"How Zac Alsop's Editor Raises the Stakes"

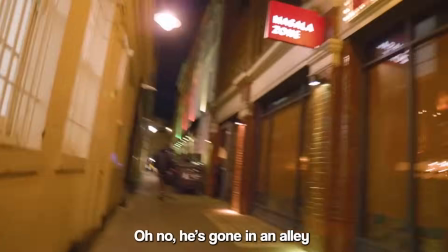(0:00) Oh no, he's gone in an alley. He's running. Excuse me.
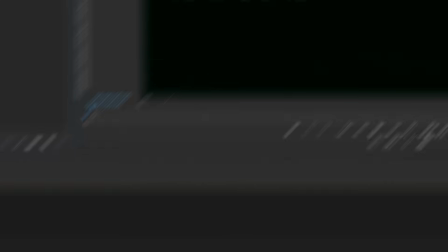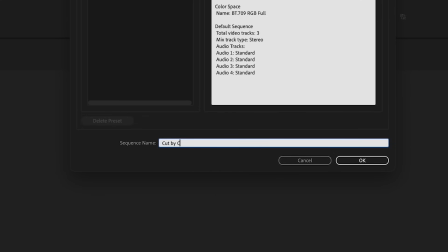Hello, I'm Zac. And I'm Scott. And today we are breaking down one of our favourite videos, I Pickpocketed A Pickpocket, cut by cut. All right, take it away, Scott. Do you remember this? Oh, I remember this.
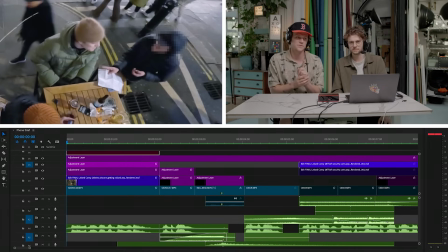(0:26)
So this, for context, is one of the least enjoyable, but perhaps most rewarding videos we've ever sort of went down the rabbit hole of trying to film. And I say rabbit hole because it very much was a start shooting, we don't know what's going to happen, and then put the story together as it unfolds.
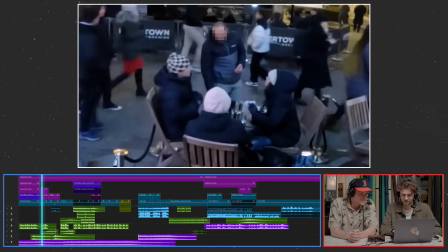(0:46) This is me getting my phone stolen. And again. And again.
But what these... I'm going to pause it there, because a lot's happened in 5 seconds. Yeah, 5 seconds. Go back to the start.
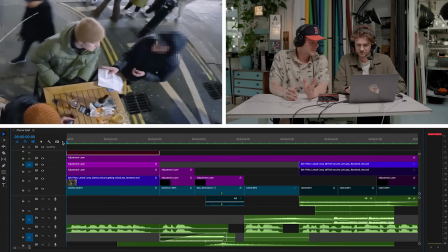(0:56)
Yeah. So we start with a compilation of 3 times getting stolen. You're delivering on the promise of the title. I think that's why we did that. We started with that one because Because it's got a phone in it. It's got a phone in it very clearly. Yeah, but do you know the phone isn't real? I remember that. Yeah. Yeah. For context as well, we were shooting this video over the course of 2.5 months. And when you're trying to film criminals, it's quite difficult to have a camera anywhere on show.
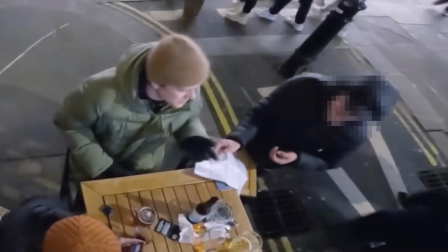(1:26)
So these shots often were just the best we could get in the moment.
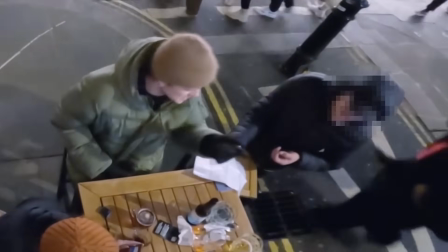(1:30)
And I think the reason why we've put this shot up front is because it was the clearest, showing the phone,
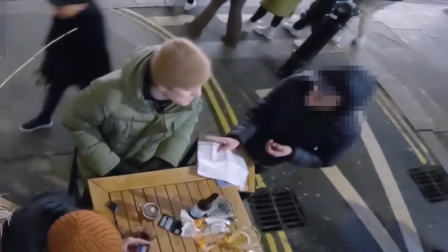(1:36)
the thief, and the promise of a phone being taken. But I remember with the other ones, there were small things also that you did to elevate that moment of it being taken off the table.
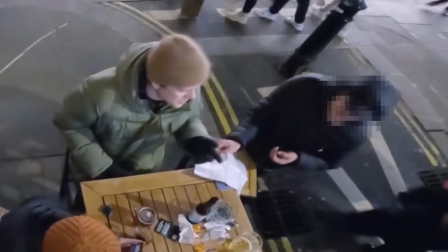(1:48)
Yeah, so obviously the thief is trying to take the phone so subtly that even the cameras can't catch it. Like it's very low on the table, the paper's very low, so it's covering the phone completely.
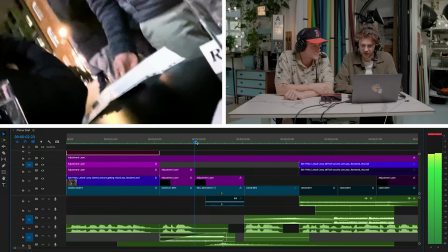(1:59)
So we had a couple shots that were good for the intro, like this one, but even here you can't see the phone.
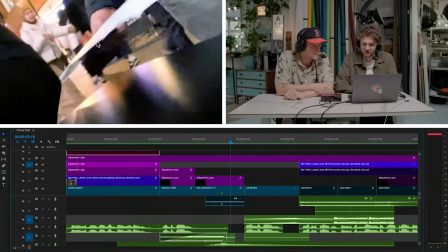(2:04)
Yeah. He's just taken it, it's underneath his hand and underneath the paper.
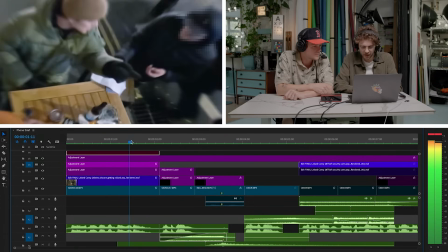(2:09)
So this top one, again, the same problem. I can show you the original. Just looked like that. The phone was already under the paper. So what we decided to do, that this was going to be too confusing for the intro, because we're saying that someone's stolen their phone, but then he's just sliding a piece of paper, so it'd be really confusing to the viewer.
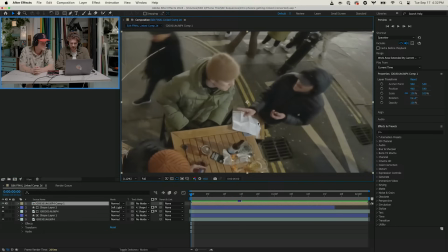(2:29)
So what we had to do was animate a phone in. So this is a shadow on the phone.
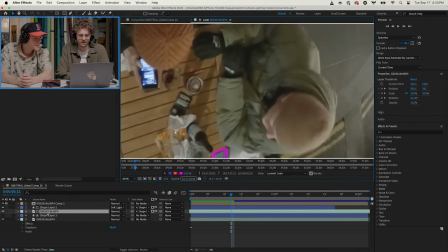(2:34)
So I did put a fake shadow in, because obviously the original phone layer just had like no shadow on top, because it was before he'd obviously put the paper over it.
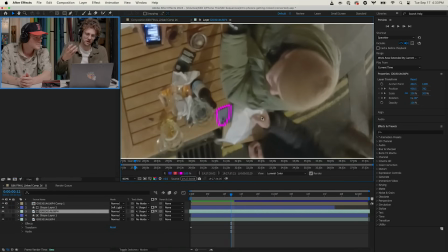(2:42)
So the paper would cast a shadow. So I had to think about that, and then we had to sort of cut out the paper, like frame by frame, to like layer it over this phone.
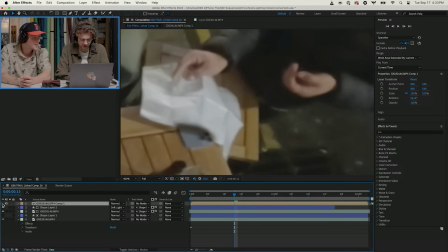(2:53)
So I believe that would be potentially this shot. So so I take off the paper and you can just see it doesn't quite look right. So then put the paper back on, and then because he's obviously pulling it out, I wanted to animate the phone to go out. So you can see I've masked out the phone, and then as he slides out the paper,
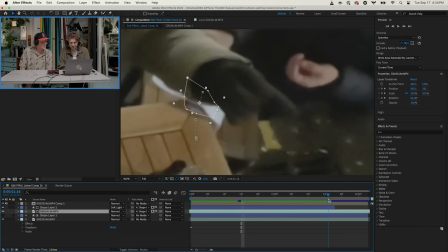(3:11)
the whole thing just slides out with him and slides underneath Zac's arm and then disappears. I forgot we did that. I mean, I say we. I don't know how to use After Effects. But I remember the problem that we had was that, it's not clear enough visually to the audience that a phone is being stolen, because phone thieves are really good at what they do. It was really difficult even in the moment to tell. The sleight of hand was impeccable. Great bit of editing. So that's only the first shot. But also the keyframing. I want to go to the keyframing.
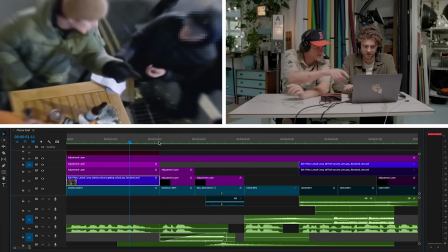(3:46)
So let's have a look back in the premiere sequence. So the first shot, we did that zoom, right?
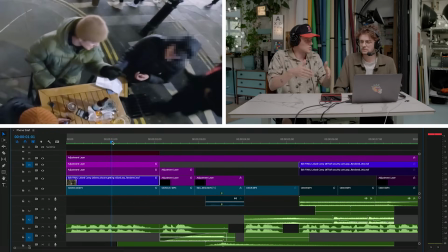(3:50)
Phone stolen. Yeah. Again, like all of this is to draw the audience's eyes towards what we want them to see. And I remember the slow zoom to start with, you sort of get the victim, the perpetrator, and the focus.